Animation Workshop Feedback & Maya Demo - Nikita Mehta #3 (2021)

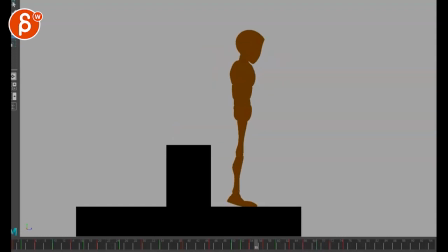This feels a little bit big through there, but generally I think this feels just a bit better, because I like that you're going too far with that move forward, and that's why you have that extra compensation here to go let's go back and really arch that back here but now it's always like
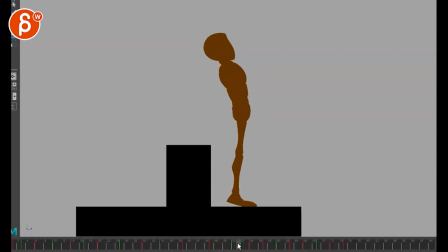oh hold I don't want to fall back and that's why you want to give this a few more frames here and then you got that forward move and if I go back in here let me see even from here to here it might be too far in terms of what the root is
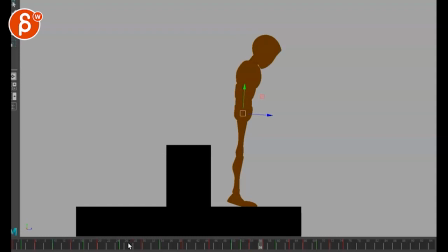doing and you can go a bit less here and then you have a bit more back here it's kind of like that feels just a bit better i like to make sounds for me i'm imagining in my head that i'm doing this physically and that's why i feel like i would do a like you want to just
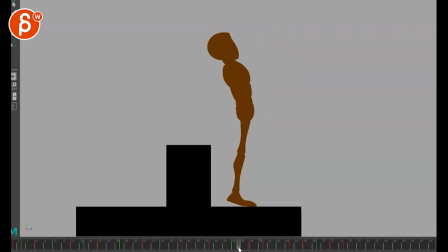breathe in and hold a bit more and then technically as you go back it feels also a bit too much like we're that's a curvature here and then we're just rotating forward into this where technically if doing in between here you might let me see what this is
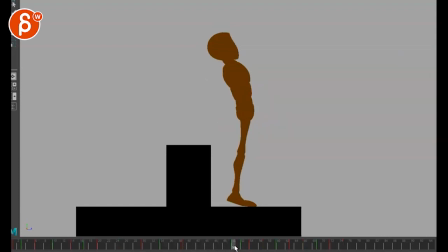here is this just the chest oh this is going to work but i would have a little bit of a well it would be a bit more delayed in the chest and even this here might have just a bit more delay what else do you have here must be some other controllers in
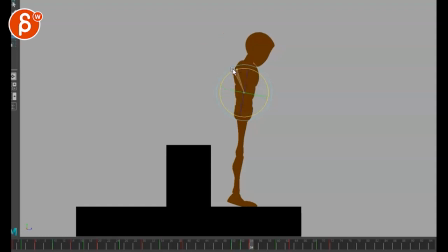here oh okay okay it's going to be very messy and then you have that where i We'll go a bit more here, a bit more here. Okay, yeah, I see what you do here. And then there might even be a bit more of a delay in the head even here. Just wondering if you really play up that.
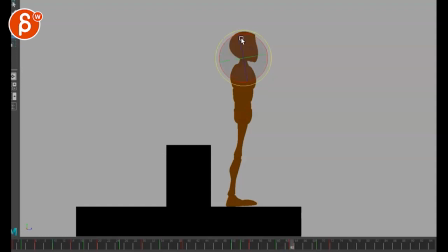And that could be slightly delayed so that on the return, that's when we have the drag again. And then you have that. Might be too countery here. But yeah, it might be too random at this point that it's that that drag overlap but feels
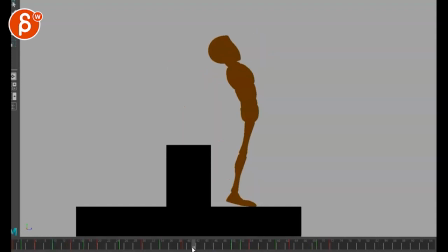a bit better than just going from one rotation into the other to have a little bit of this this just feels a bit too poppy into that so this will need some more fine-tuning but
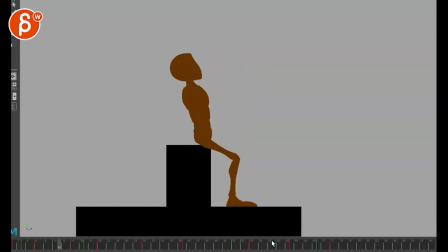as an idea I think feels just a bit better like this is where it gets a bit too neck goes forward here so this could
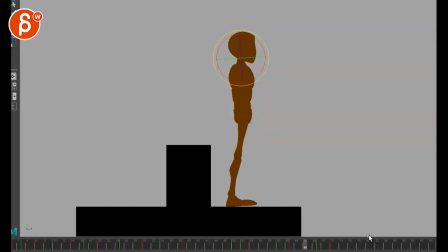be something where you go back and even as here as an between you already have that head go back here as you break down and you step this and then as you go forward again maybe delay a little bit more again this will feel very uh like
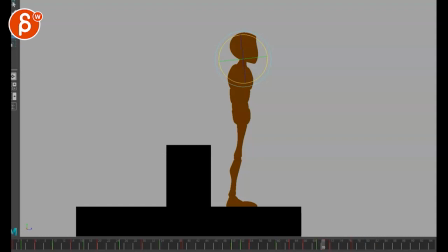very much animation principally blind